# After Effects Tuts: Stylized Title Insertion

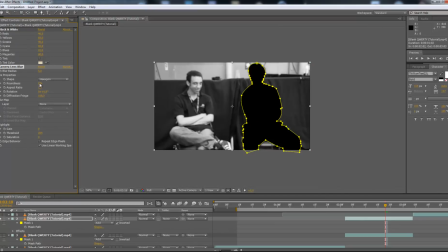[8:15]
You could maybe adjust the blur radius here, so that it's going to make all the parameters a bit brighter.
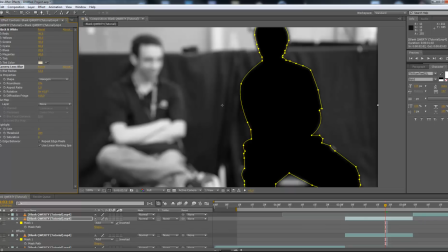[8:26]
And if you unsoil that, then you can see that your player is in the foreground, then
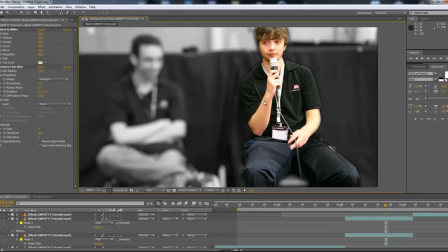[8:34]
its mask make the difference from the background, and that's just what we wanted.
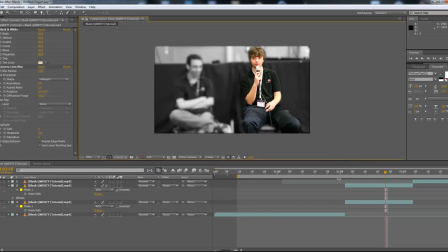[8:41]
Then we can make any title insertion we want in our video, because at this time the player is a time freezed. And then maybe you could go on into the frame, and you can add the name of the player.
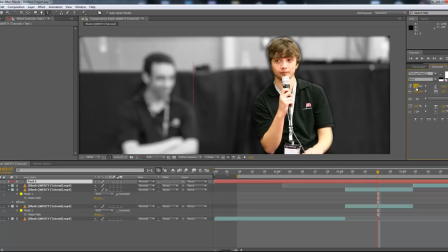[8:58]
So here obviously it's a Zerg player from the game StarCraft 2. Maybe you can do that. Curity. You could even add any picture that you wanted to add in your project.
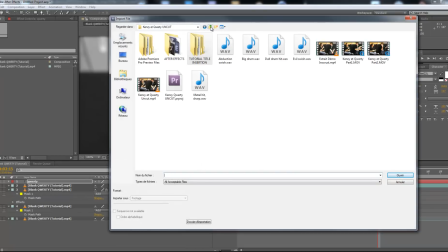[9:12]
Here it's a Zerg player, so
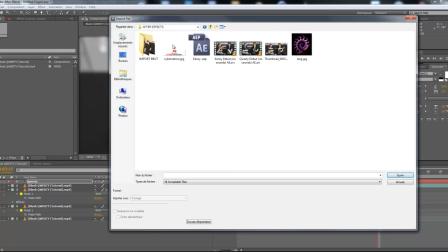[9:16]
I know that I've got the Zerg logo here.
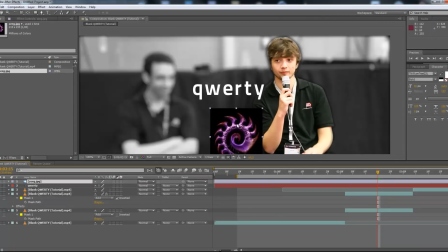[9:21]
I can insert that into my frame. Because it has a black background, I can
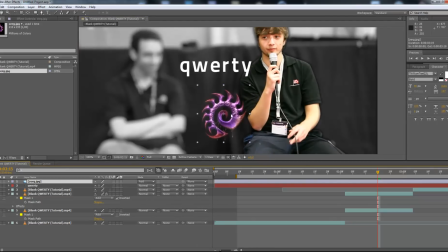[9:29]
make that appear into the add mode here, so that it's going to be nice in the frame.
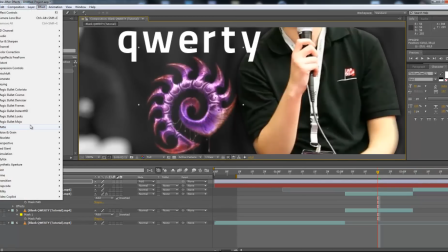[9:37]
And maybe you would like to make it a bit shiny, so you could go there and into Stylize,
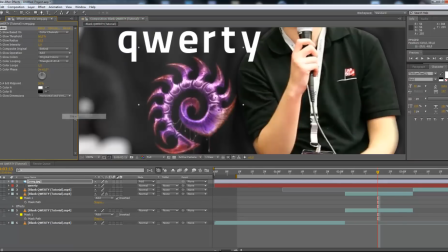[9:44]
a bit of glow to make it appear a bit brighter. And here we are.
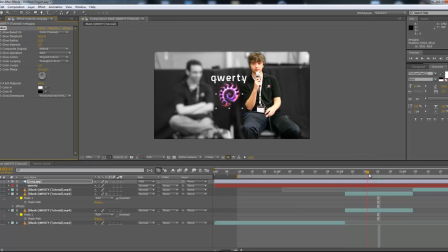[9:49]
Then you can make a quick rough animation by animating the position of the text, and maybe of the logo as well by selecting this layer, hitting P on your keyboard.
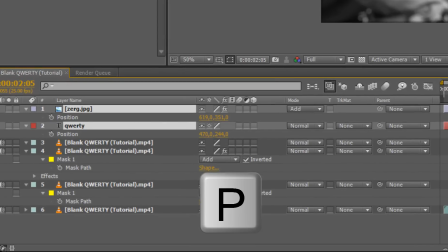[10:01]
You can make a keyframe by hitting the position chronometer here.
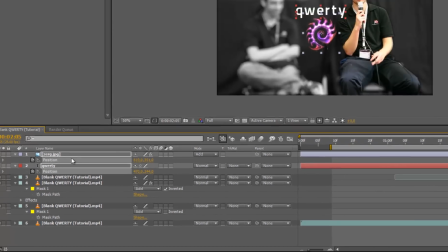[10:06]
It's going to make a keyframe here.
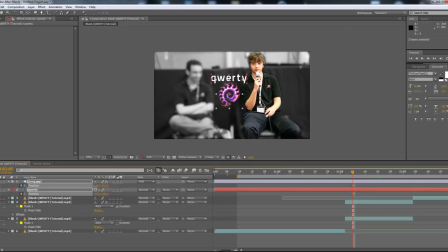[10:08]
And you want that to be off frame, so you're going to adjust the X position of your elements here, because you want that to appear just a few moments later. So go on your timeline, maybe 1 second later,
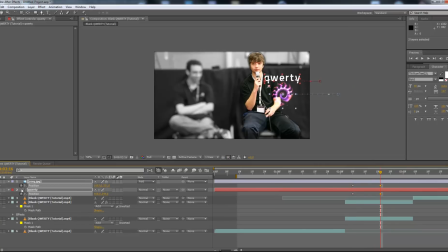[10:26]
and animate the X position by making a new keyframe, just like here, and then your text is animated during the moment where your time is time freeze, and then the video continues.
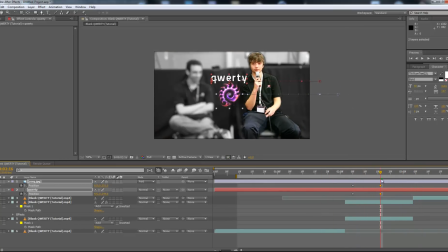[10:40]
So maybe you would like your text to disappear on the right, so go further on your timeline and then animate maybe the X position to make the travel all the way on into the left,
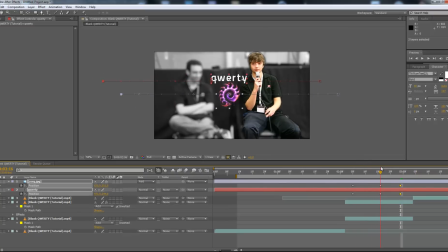[10:55]
like here. And maybe you would like your text to appear a bit blurry during its animation, like here. So you're going to select your two layers here, and you're just going to select the
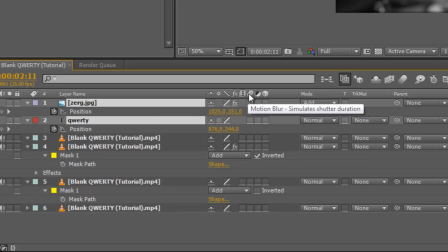[11:10]
motion blur that simulates, as you can see, the shutter duration. It means that it's going to make the simulation of the movement, and you have to hit here
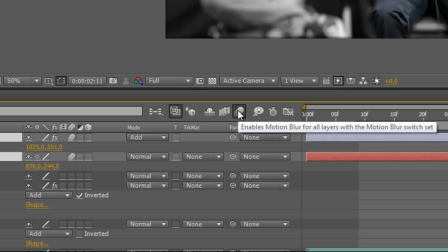[11:22]
this parameter that enables the motion blur on your render frame.
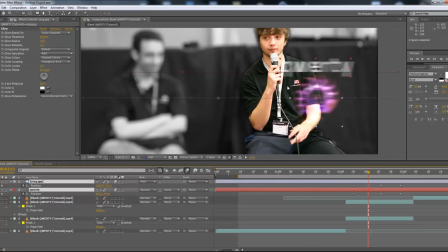[11:27]
And as you can see now, the text appears just like it was really, really, really fast. And here it doesn't get any stop because we didn't make the stop.
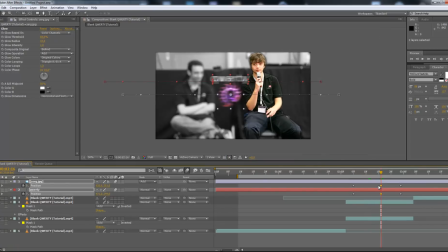[11:39]
So we're going to select here our two keyframes where we wanted the text to be stopped, and we're going to hit Control C or Edit Copy, and go further on your timeline and hit Control V. Now your text is
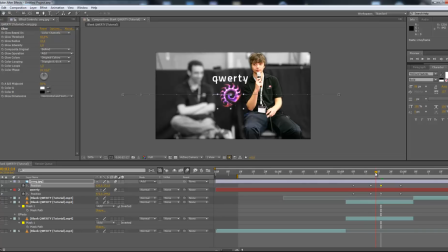[11:57]
freezed in some way so that you can read that. And if we make a quick run preview, now we've done all the work. It means that we've got a time freeze frame. Everything is really quick here, so we're going to make it last a bit longer, but you've got the basic idea of what we've done.
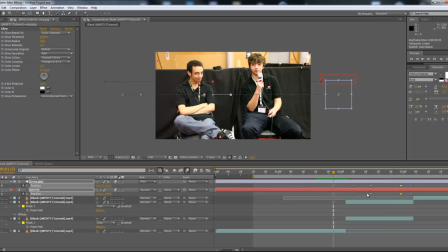[12:17]
The text is appears during a time freeze, and that's what we wanted to do.